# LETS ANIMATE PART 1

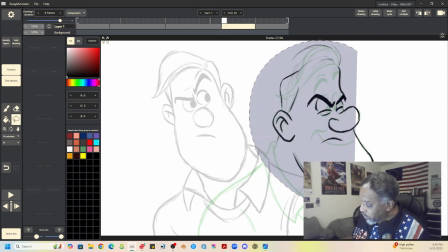1707s
Now what I'm going to do is grab this with the select tool, and I'm going to move it over here,
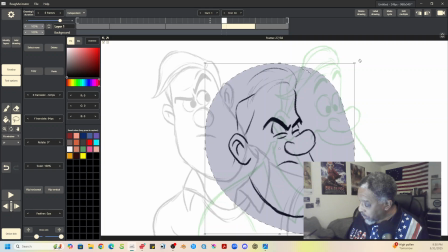1715s
and I'm going to tilt it a little bit. Okay.
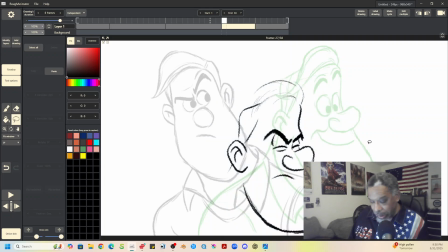1724s
All right. Now I'm going to roll these drawings, all right? So let me show you what I mean here.
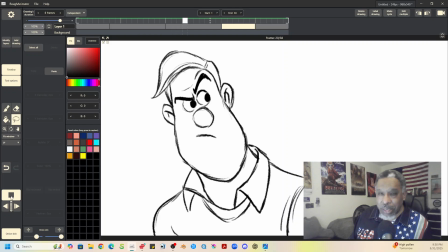1729s
So see, da-dum, boom, boom, da-da-dum, boom, boom. Now what do you notice there?
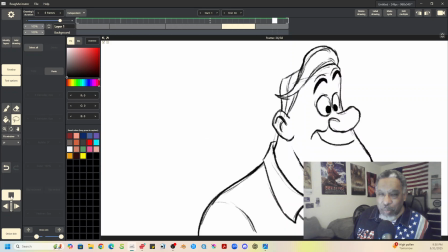1735s
You notice that he goes down and up. So that's the anticipation.
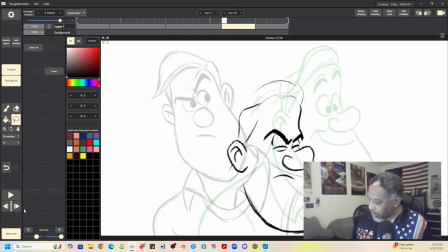1740s
He's going down and up. Now what I may also do here on the down position is I'm going to,
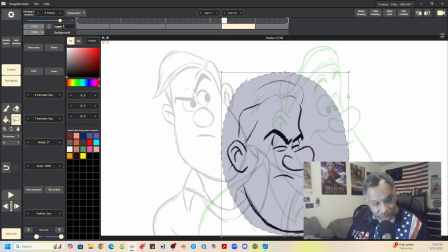1746s
since his head gets a little bigger as he ends up, I'm going to drop the size of this head down a little bit, which is maybe makes it a little closer to the first drawing.
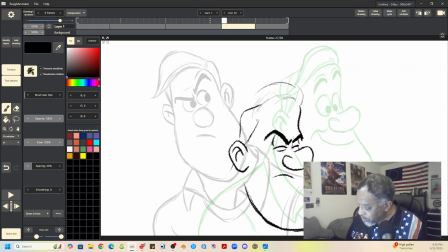1759s
One of the things you have to worry, I have to always make adjustments, is that when I'm sizing drawings up and down, the pixelation on these lines sometimes changes, and you may have to go back in and enhance your line. You may have to, not always, but okay.
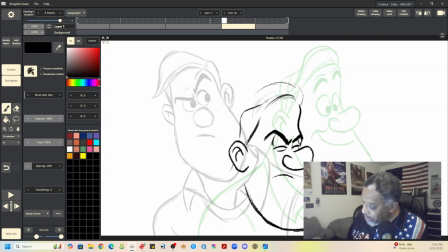1780s
Now you can also see why I did this little thing with the hair, because as he goes down, see, his hair is going to have to flip up, isn't it? Because he's moving fast, and it's going to cause his hair to kind of
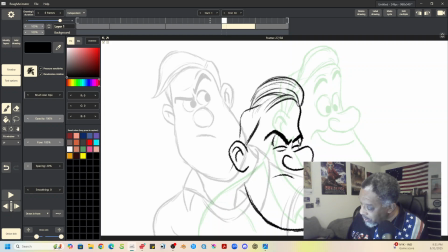1795s
jump up a little bit on his head, right? See if we like that.
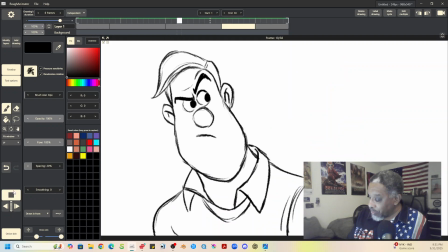1801s
Now let's say we roll that. So you can see how the hair might go.
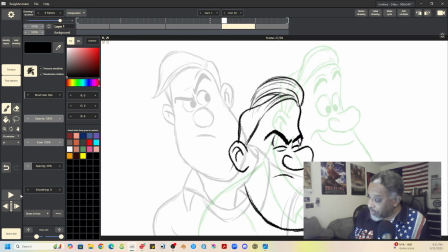1806s
Now, actually, it's not even going up high enough. Let's do more with it. Let's say, because I kind of want to see that action. So let's say his hair jumps up this much.
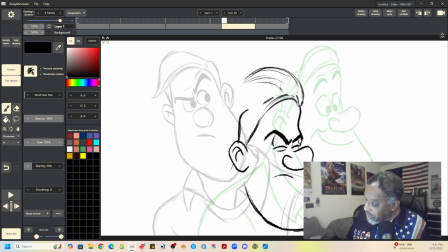1822s
And you can just sometimes just do a little sketchy thing in here and just look to see how that works.
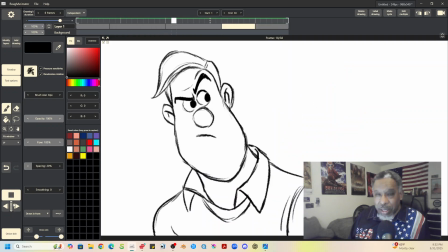1827s
You roll that. Yeah, you see how the hair's up a little bit as he goes over.
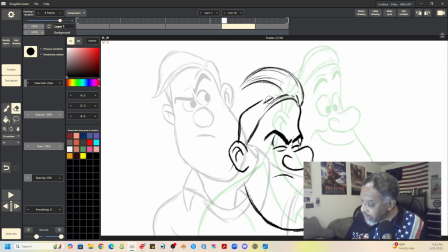1834s
Well, that's kind of good. Okay, so that's working. So now we'll clean that up a little bit. Try to make sure this is working good.
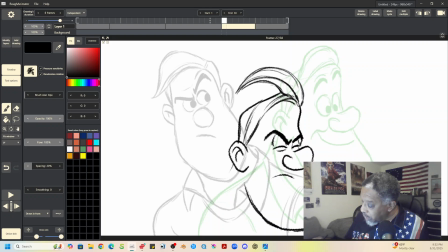1851s
And on Rough Animator, by the way, it has different brushes. You can't see the, well, I don't know if you can. Yeah, maybe you can see this. Yeah, I think you should be able to see this.
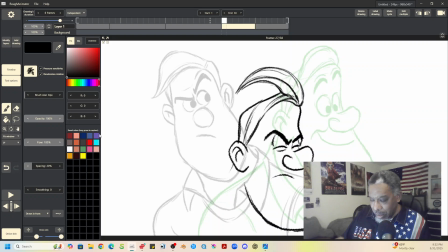1865s
Yeah, I think you probably can't. Yeah, on the side here, I think you should see up here in this corner. This shows the types of brushes. I'm using a rough brush here, so like if I click on this, you can see that the rough brush is highlighted.
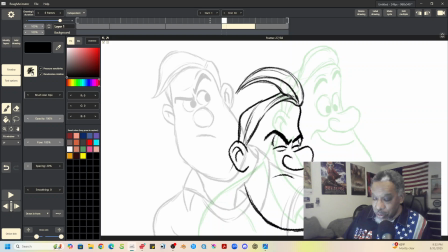1882s
So that's the one I'm using, but there's two other types of brushes. There's an airbrush effect for shadows, and then there's a solid brush here for a solid line. Okay, so I'm using the rougher one. All right, so now I'm going to come back here.
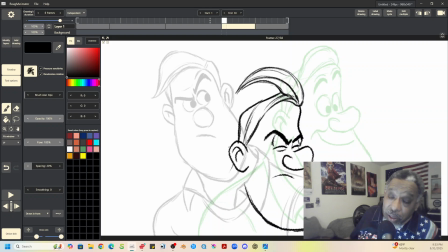1899s
See how long we are. Well, we're at 30 minutes. I think I'll do this pose here, and then I think maybe we'll do maybe one more poses maybe. All right, so now he goes down. Now, here's what you want to do.
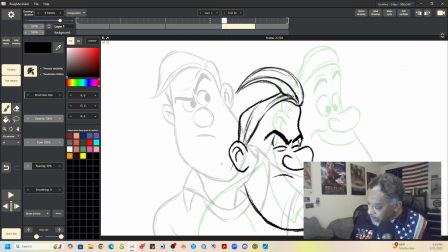1913s
When a character kind of scrunches down like this, a lot of times what I like to do is make the shoulders go up. Because then the shoulders go up, that sort of accentuates the character's body or head going down.
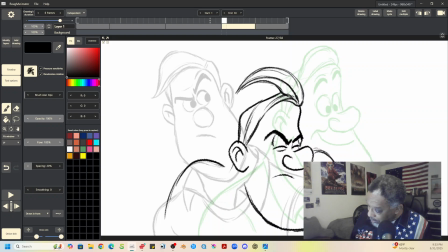1931s
Then that way, and then, and then here also too, here's another thing. If he moves over like that, that's also going to affect the collar, isn't it? So that's going to maybe kind of flow over a little bit too. Because see, you want things to have a kind of
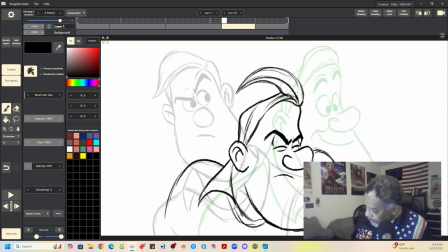1951s
lively movement, You don't want things to be stiff.
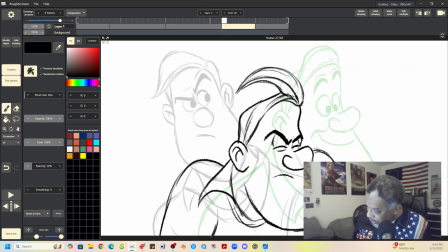1956s
You want things to feel lively. Okay, so we roll that.
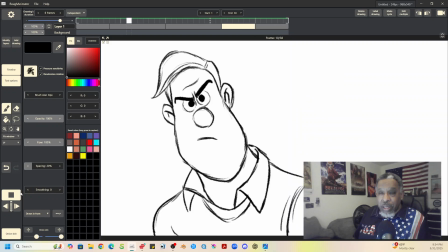1964s
Yeah, see? See, so the shoulders going up like that sort of give a little bit of, I don't know what the word is, it gives a little bit of, what does it give? It gives a little bit of something. Let me do this too.
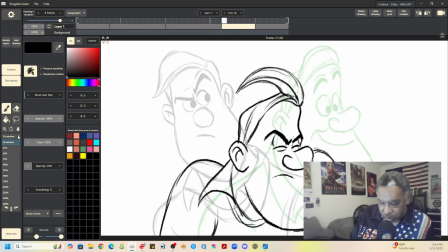1981s
Let me make this window, let's see, 75%.
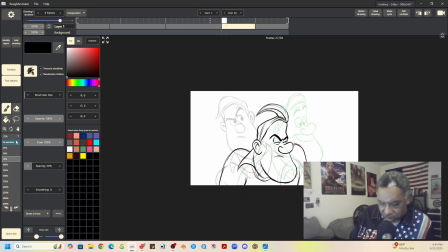1987s
Let's see, no, it's not. We'll make it 50%. No, that's too small.
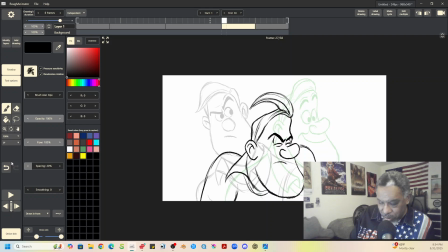1993s
Well, 100% is, oh, that's 100%. Oh, okay. All right, well, let's do this and let me move.
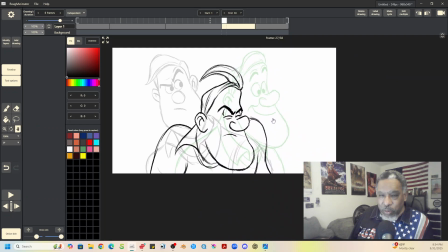2000s
I think I can do it here. Yeah. I'm going to move this up in the corner because I know that my image is down here on the side.
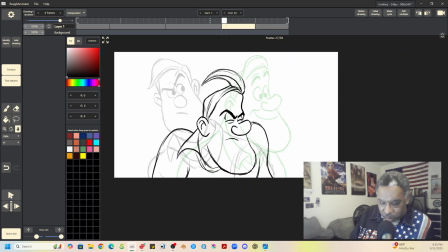2007s
So it might be hard for you to see the whole full image. All right. So you see what I mean?
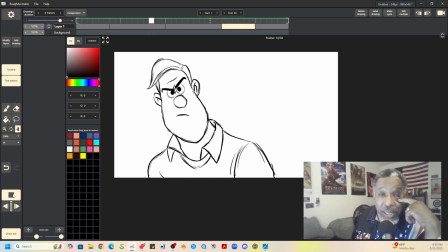2013s
Now you can see the whole thing. So that then gives, you see how his shoulders going up sort of helps to accentuate the body coming forward, right?
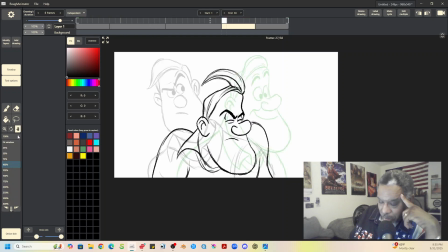2026s
All right, let me stop that. I'm going to bring this back to fit the window just for my own purposes.
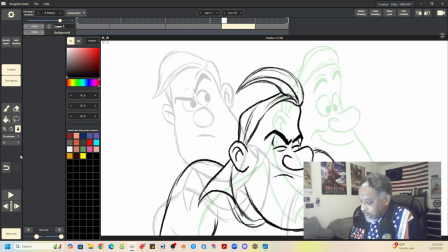2033s
All right, so he goes down and then he comes back up. And so what we're going to do here is he's going to come back up into here.
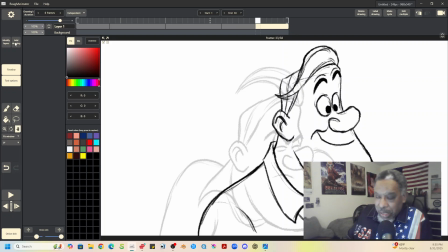2044s
So here's what I'm going to do. I'm going to now duplicate this after. So when he comes up, I'm going to change his mouth.
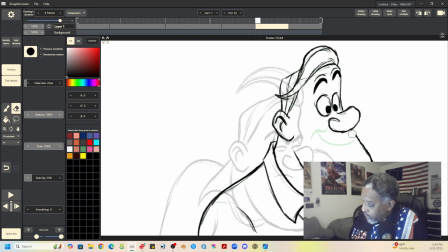2058s
I want to have his mouth be more open. And in fact, I think I may want to have his chin kind of drop open. I'll show you what I'm going to do here. So like here, I think I'll have his mouth like this, like he's surprised at what he sees.
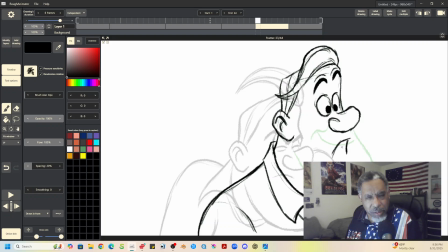2074s
So I'll have his mouth open. And I'm looking on the model sheet to see if there's anything I can use here. There kind of is. So
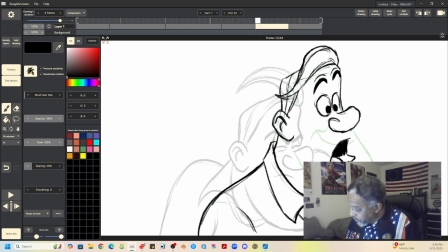2090s
If you're wondering, we are going to walk all the way through this scene. It's going to take more than one of these tutorials. So follow me. This will be part one. Okay. So yeah, he's okay.
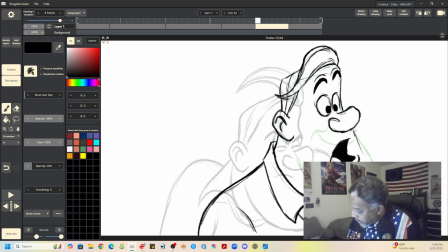2106s
So the chin will be down here, a little bit lower. See, because his mouth is open. So that's going to make his chin drop down, right? Then on the eyes, I'd say, you know what?
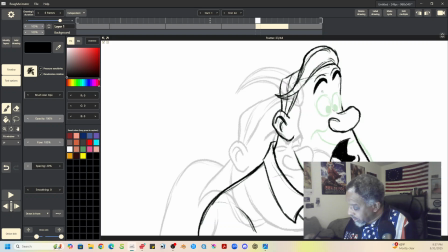2125s
Let's maybe accent the eyes by having them on this drawing, having them be bigger, having them be more elongated as he, and then have his eyes smaller
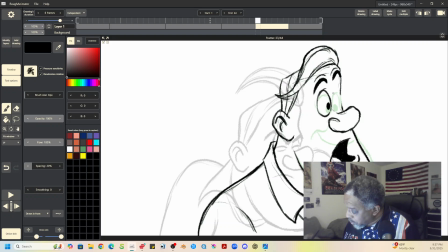2139s
initially, so that they kind of pop into place. So we'll because you're kind of always looking for accents in animation.
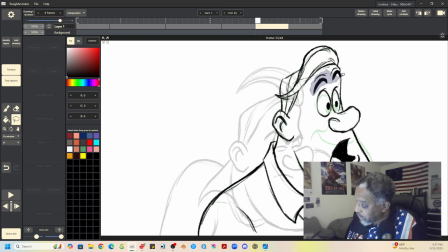2156s
And see here, you could even grab his eyebrows and just move them up. So like, I can grab his eyebrows here and move them up a little bit. So you didn't even have to draw them. You've already drawn them. Then on the hair, yeah, see on the hair, we can erase.
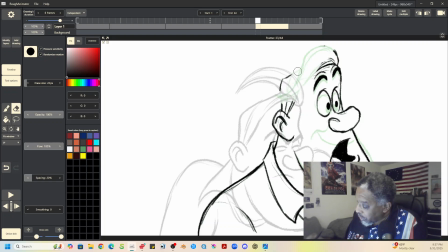2175s
We know the hair is going to end up there, but we can do, let's see. Yeah, we can, have the hair kind of following through, huh?
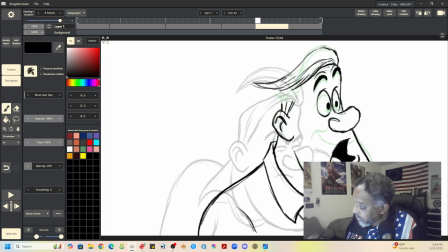2188s
Like that, so that it follows through to get into position. Let's roll these drawings.